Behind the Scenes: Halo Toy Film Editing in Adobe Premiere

What's up YouTube? My name is Jags, and today we are showing you part 2 of my video breakdown of this little Halo action figure toy tribute commercial thing that I did based on the original Halo 3, Halo 2 trailers. So today we're going to be talking about the video editing, which includes the cutting, the music, the motion graphics, what I did, and how this influenced the final piece. So let's dive right into the computer over there and let's talk about some fun editing things.
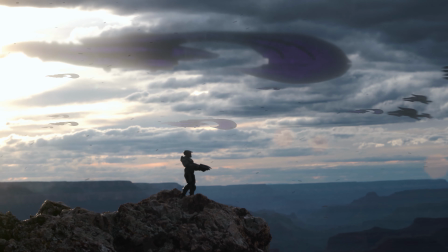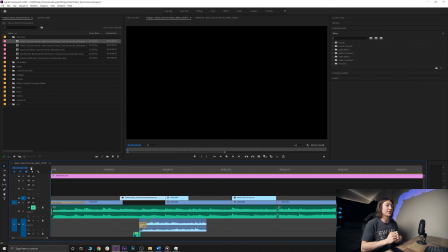(0:42)
Okay, so in the computer machine, we have the project file here. Looking at a very simple window.
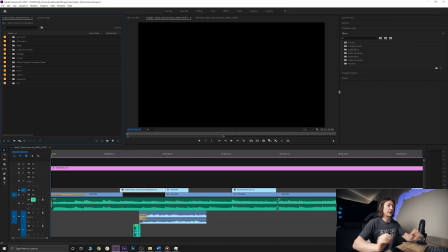(0:49)
Normally my workspace is a little bit more complex than this, but before overloading, I just want to show you the base of what the timeline looks like.
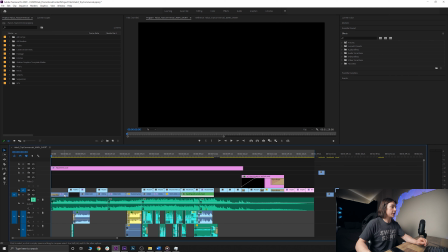(0:57)
And if you look closely, we have a main cut right here on our timeline, and then above it we have a bunch of other video clips. So realistically, it's a pretty straightforward project. Let's just unmute the music really quick, and if we scrub through, obviously there's the video.
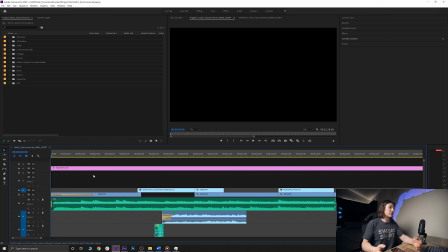(1:16)
So now the story I wanted to tell with this was sort of like the Master Chief is sort of overlooking as the Covenant sort of come in and start to invade. So if we play the first couple seconds,
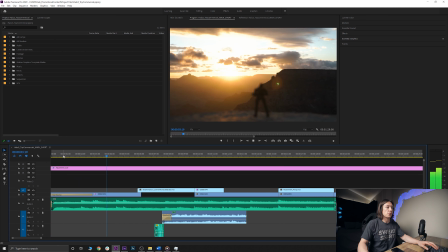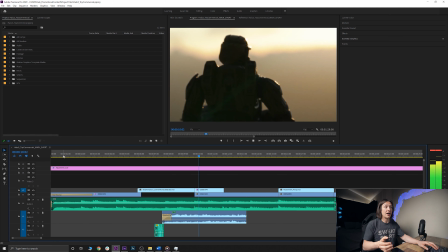(1:37)
the first shot realistically is not very edited at all.
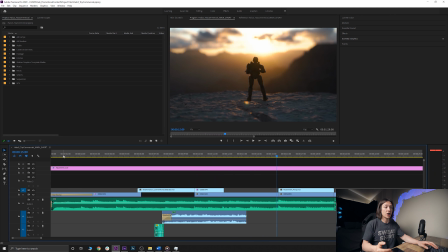(1:41)
It's just a simple color grade. Same thing with the second and third shot. We obviously did have some text in there that I did in After Effects. We'll talk about that in the next video, but it was basically based off of the Halo 2 trailer, which has a very similar title screen.
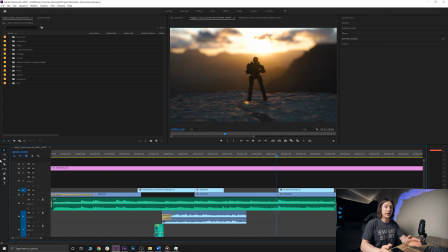(1:56)
So the first couple shots, there's not a whole lot of actual any VFX happening. It's really music and just an establishment with this title screen saying,
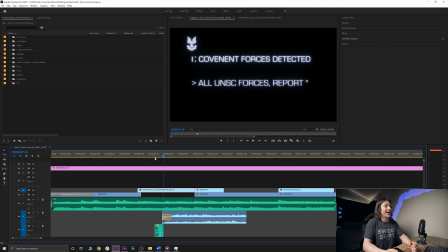(2:10)
hey, Covenant are coming, we gotta do something about that. And then where I created impact there is the sound effects, and we'll talk a little bit more about the sound effects as we get through this video.
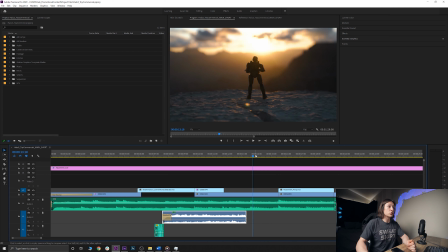(2:21)
So far, not a whole lot is happening at the very beginning. The first shot where we see some visual effects, we are panning the camera up and we see
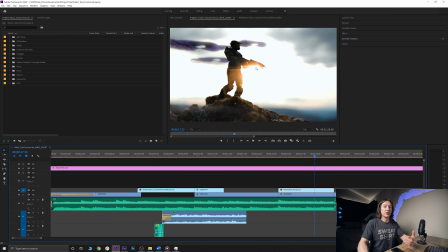(2:30)
the sun peeking through the assault rifle right there, and we see this lens flare. Now, obviously in the Grand Canyon, there's no spaceships. Unfortunately, I wish we lived in the future where that could happen, but no,
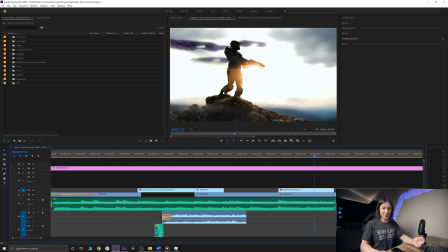(2:45)
it does not, so I had to edit that in post, which we will talk about in the next video on the VFX. But what I do here is I take whatever my cut is, and I will Alt-click that clip and drag it above on the timeline so that when I bring it into After Effects,
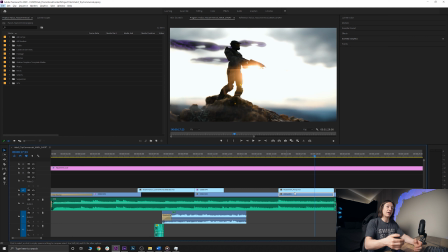(3:04)
I can just replace the thing on top and I still have the original clip under it just in case I
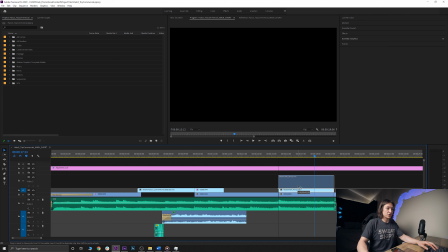(3:09)
ever need to go back. Basically working non-destructively. And the way that works is let's just drag the VFX clip above onto track 3,
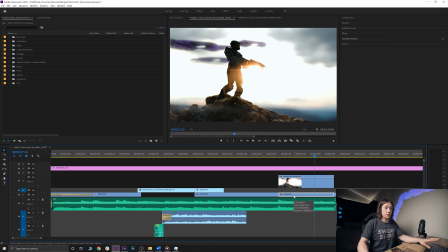(3:18)
and then just to demonstrate, if you hold Alt on your keyboard and then we look at that clip under it and drag, it just duplicates it identically. And just hypothetically, if I delete this VFX clip for just a second,
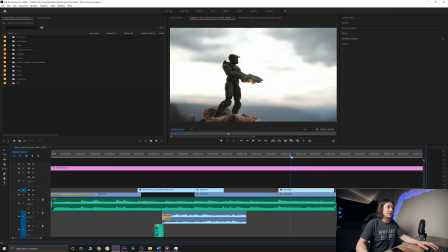(3:31)
we can see it's the same clip just panning up. Now the timing might be a little different after I took it into post, but it's there. I don't have to like sift through all of my folders and find that clip.
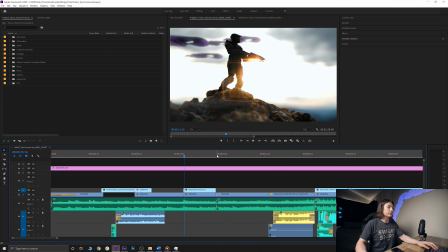(3:42)
So let's just undo that, undo, going back. The next clip we have is just another shot of the Master Chief,
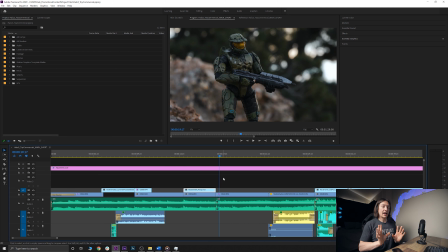(3:51)
kind of close up, and I just really wanted to have one shot of just like the figure as itself. We can see everything pretty clearly.
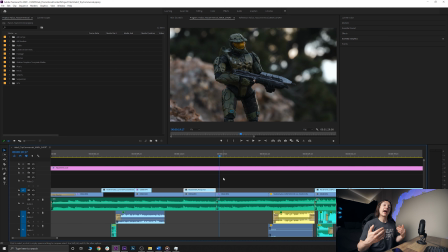(3:58)
I wish the day wasn't super overcast, and if I had to shoot this a little bit differently, I wish I had a light, but because it was just me and I was working within like about an hour and a half of actual good light, I wanted to work fast, so I just got this shot really quick.
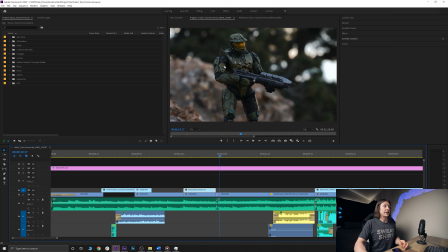(4:12)
In a magical perfect world, I would have gotten a second light to light up this side of the figure, but it worked out.
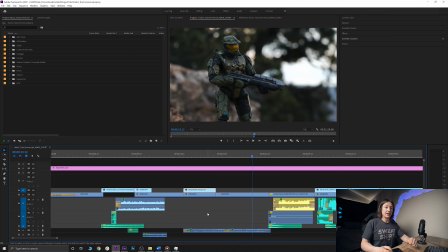(4:20)
Scrub through, we have some radio playing in the background, sort of trying to say, hey, oh my god, the Covenant are coming.
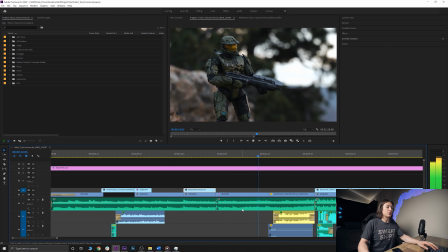(4:28)
So eventually it goes to the next text animation,
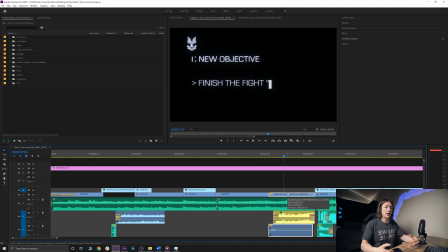(4:32)
and same thing, just trying to establish, hey, the Covenant are coming. We have to do something about that. The objective, finish the fight. And if you've played Halo 3, you'll know that's a big aspect of Halo 3.
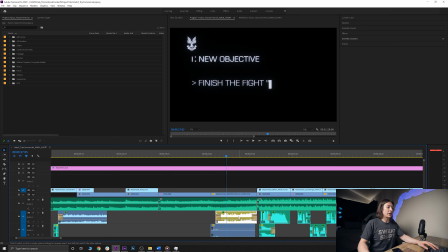(4:46)
Finish the fight. So yeah, we have the radio in the background, and Fun fact, the radio in a lot of this video actually came from the Halo 2 and 3 trailers. I just added some effects to try and take away the music, which made it a little bit challenging, but you can barely hear it over the original music track, so I think it worked out.
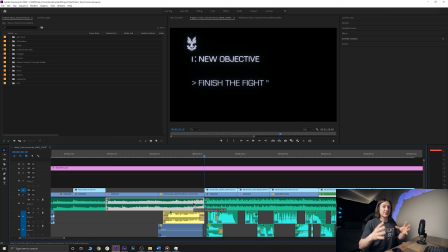(5:05)
Moving on, after we get into the really immense, intense part of the track, I really amped up the visual effects.
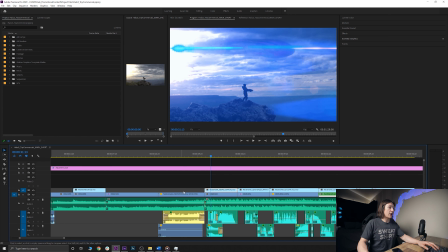(5:13)
So we can see here on our track 2, we have all these VFX clips.
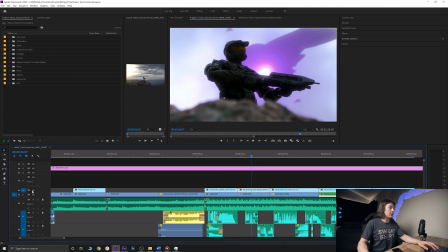(5:20)
But if I were to disable that by clicking this little eyeball here,
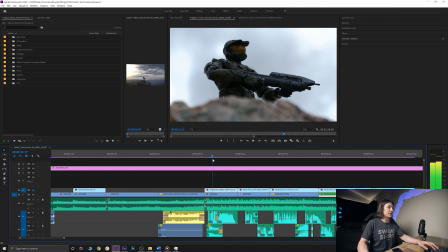(5:24)
it will get rid of all those visual effects, and we can see just the original shot as is.
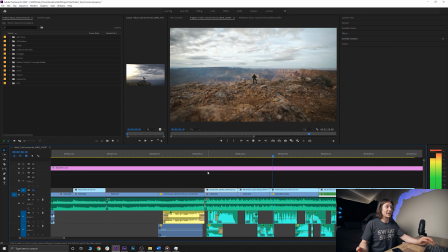(5:33)
Nothing too fancy right there. So the VFX kind of really helped bring a lot of life to the characters, but honestly, the thing that created the most impact here is the sound design. So let's just turn back those VFX back on, and we can see, hey, there's the ships coming through,
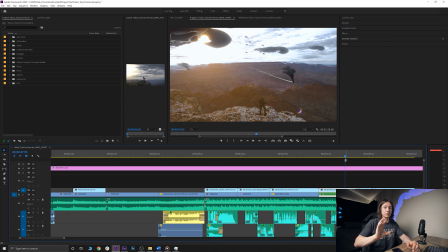(5:51)
and if you checked out the first video, you'll see I played the reference video a couple times with the original shots. So go ahead and check out the first video if you still want to see some side-by-side comparisons. Right now, we're really just trying to look at the timeline here. So this timeline, overall, not super complicated as far as the cutting.
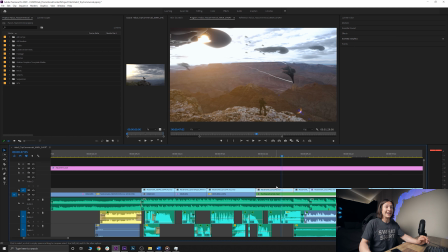(6:09)
Now, where it does get a little hairy is the sound effects.
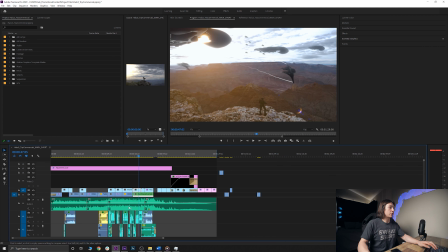(6:13)
So if we scroll out really quick and then we just double click on our audio tracks,
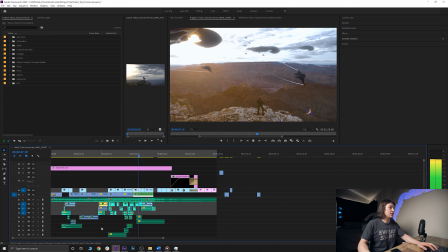(6:19)
we can collapse them, make them a little bit smaller. We can see here it's a little intense. We have multiple layers of sound effects, got some ambient sounds here, and really what I was trying to do with the sound effects here is just create some sort of impact with why is this character here, make it feel like the viewer is actually in that environment. So for fun, let's mute the music and then let's see how this sounds.
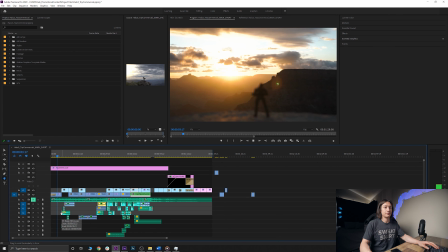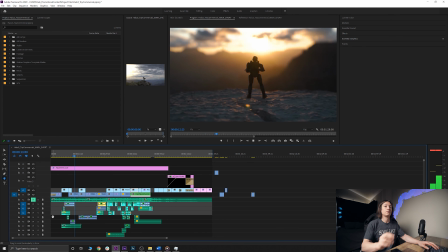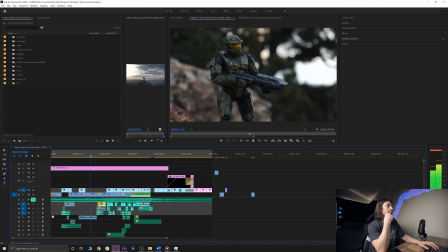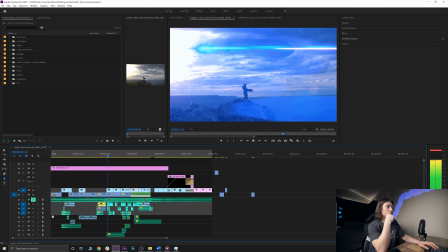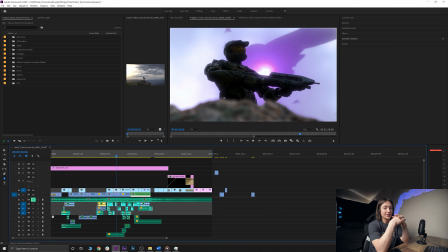(7:28)
So I'm not going to make you watch the whole thing, obviously we just went through about 36 seconds of it, but I feel pretty good about the way this sounds in comparison to the original Halo 3 trailer and the Halo 2 trailer.
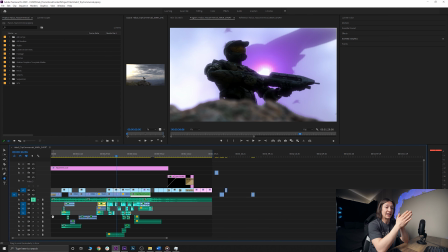(7:41)
Now, it's not perfect. There's definitely some things that I would have liked to have, like the actual radio files from the recording of those trailers, but what I was really trying to do is create some sort of level of, okay, why is the character here, as I said. So how did we do that then?